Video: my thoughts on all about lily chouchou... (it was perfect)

He harms and controls people for his own satisfaction now. We see this primarily in two characters, in Suda and Kuno.
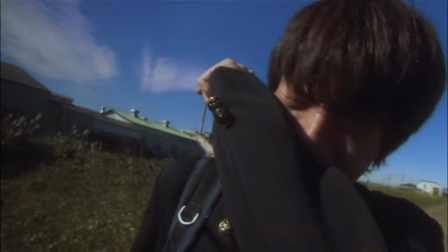[4:22]
Later in the movie, Hashino sends out his goons to sexually assault Kuno. In this incredibly dark scene, we get to see Yuichi show strong emotions for the first time in the movie. We see him in agony as he cries watching Kuno get attacked, and shows us how much he really cares about Kuno.
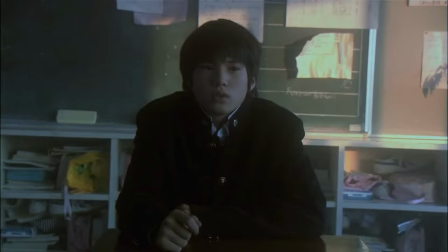[4:36]
And after that, in the gut-wrenching scene where Kuno comes back to class, there's this incredibly dark tone to the movie now. The room is lit in this blue light, and the score becomes a lot more dramatic, emphasizing how Kuno's character was destroyed.
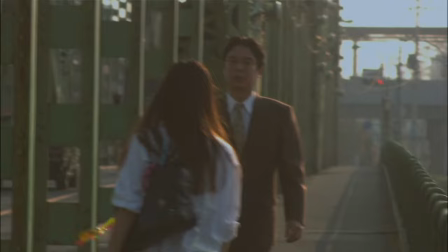[4:49]
Next up, we learn that Suda has been selling her body to older men for Hashino's monetary gain.
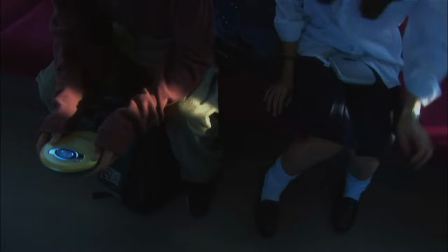[4:54]
Yuichi is tasked to follow her around to make sure she gets her job done. And somewhere along the line, Yuichi shares Lily's music to Suda.
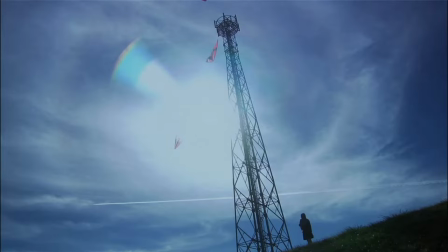[5:01]
And we see a bit of change in Suda's character now. In this scene, there are airplanes and kites flying in the sky. The kites have strings attached to them, and the airplane has a chemtrail following it.
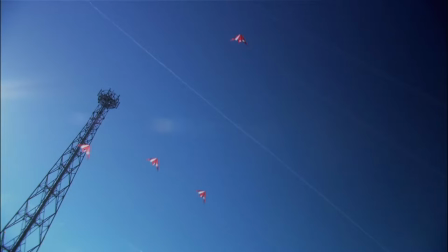[5:09]
All these things have a string attached to them. We also get a glimpse of the chat where someone is saying, I'm flying over and over again. Suda gets this childlike wonder and asks if she can fly the kites too. She expresses how she wants to fly like a kite too, then it cuts to a scene of Suda's lifeless body on the ground after she jumped off a tower, with the camera moving down, mimicking her fall. The town has a memorial, and there's a bouquet of flowers on Suda's desk, back in class. This really affects Yuichi because in class we see him in an overexposed light, symbolizing how he feels sick, until eventually he throws up and gets sent to the nurse's office. By now in the movie you notice that there's a contrast between how much Yuichi talked at the beginning of the movie, and to how much he talks now. At the beginning, he was very vocal with his friends, especially in the scene where they're eating ramen in the restaurant. But now we barely see him speak.
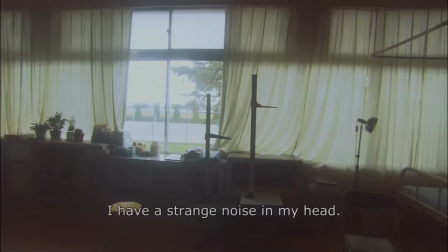[5:53]
In the nurse's office, he talks to the teacher about how he feels like there's a strange noise in his head. The noise in his head could mean a lot of things. It could be his overwhelming feelings, his angst, but I think it's his inability to speak out on how he truly feels. In the group chat, we discover that Yuichi has become suicidal. And when he expresses those feelings on the board, someone called Blue Cat in the chat saves him. Then later in the movie, we discover that Blue Cat is actually Hashino. At the end of the movie, we get excited for Yuichi because he finally gets to go to the Lily concert. This seems like the first good thing that's happened to him in a long time. We have this good feeling inside us until we discover that Hashino has also gone to the concert.
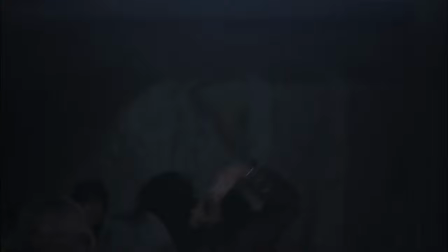[6:26]
And once again, Hashino takes away that happiness from another character by taking Yuichi's ticket and just throwing it away. At this point, Yuichi also discovers that Hashino has been Blue Cat, the person that saved him from killing himself. Yuichi waits outside until the concert is done by watching this big screen. And once the concert's over, the crowd of people come out and Yuichi sees Hashino in the pack.
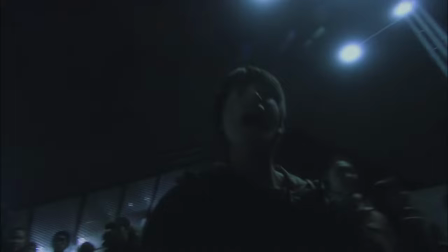[6:45]
Hoshino walks by with no remorse of what he did once again We see you each show strong emotions when it's something that truly matters to him He
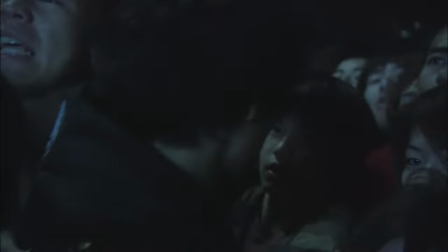[6:52]
knows he has to get back at Hoshino He calls out that Lily is out there causing the crowd of people to all stampede backwards And that's
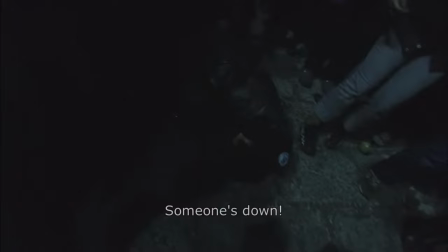[6:59]
when you each he gets behind Hoshino and stabs him to death and in all the chaos you reach He can get away later on now back in class He's talking with the same teacher from before and the teacher asked him if he can hear that strange noise anymore But he says that noise
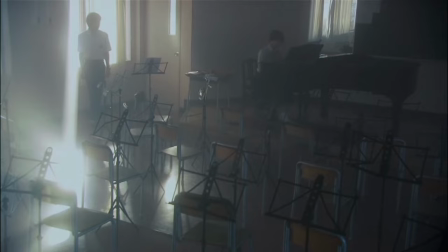[7:11]
is gone that noise disappears once he gets his life back on track and the movie ends in this beautifully sunlit room, with Kuno playing the piano and Yuichi listening along. Like I said, the movie has a unique style of editing that adds a lot to the ideas and themes of the movie.
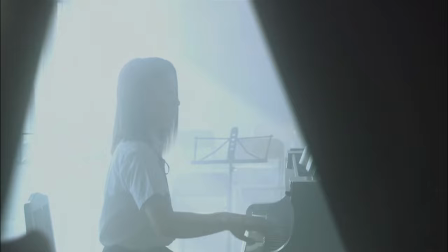[7:26]
Here are some examples. Throughout the movie, there's a lot of beautiful scenes with no dialogue and just music, which at many points makes the movie seem like a music video. The volumetric lighting gives all the scenes this dreamy feeling. Another thing that adds that dreamy feeling is the camera's fluid movement.
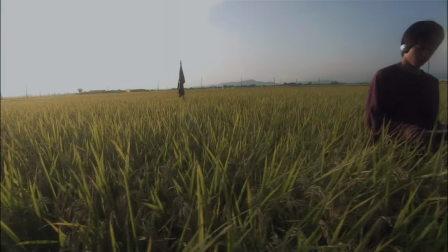[7:41]
The scene where Kuno is playing piano and it cuts to Uiichi in the fields listening to Lily. It shows that parallelism between them.
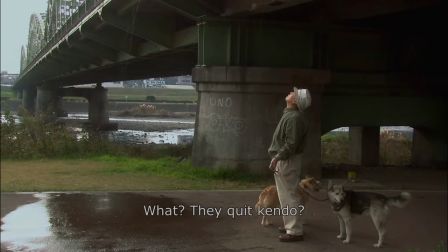[7:48]
At the beginning of a lot of scenes, the camera pans from another location to the main shot,
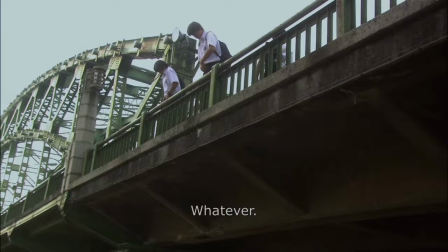[7:52]
reminding us that we're part of this bigger world in the scene, and it's also a clever way to show details about characters,
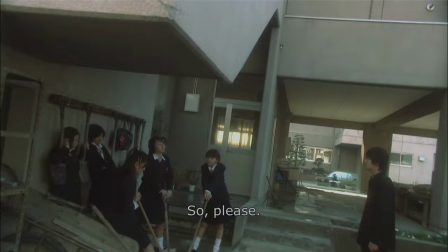[7:58]
like when we see the boys pissing over the bridge it shows us that they are careless, and also when we see the gang of girls behind school to show the same idea.
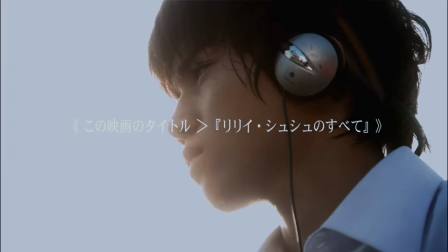[8:05]
At the beginning of the movie, I have Uiichi in the field listening to his music, and as the scene ends, the shot gets closer, excluding the field from the frame. The field commonly used to show when the characters are at a peace of mind. So when we don't see the field, it means Yuichi isn't going to be at that peace of mind anymore.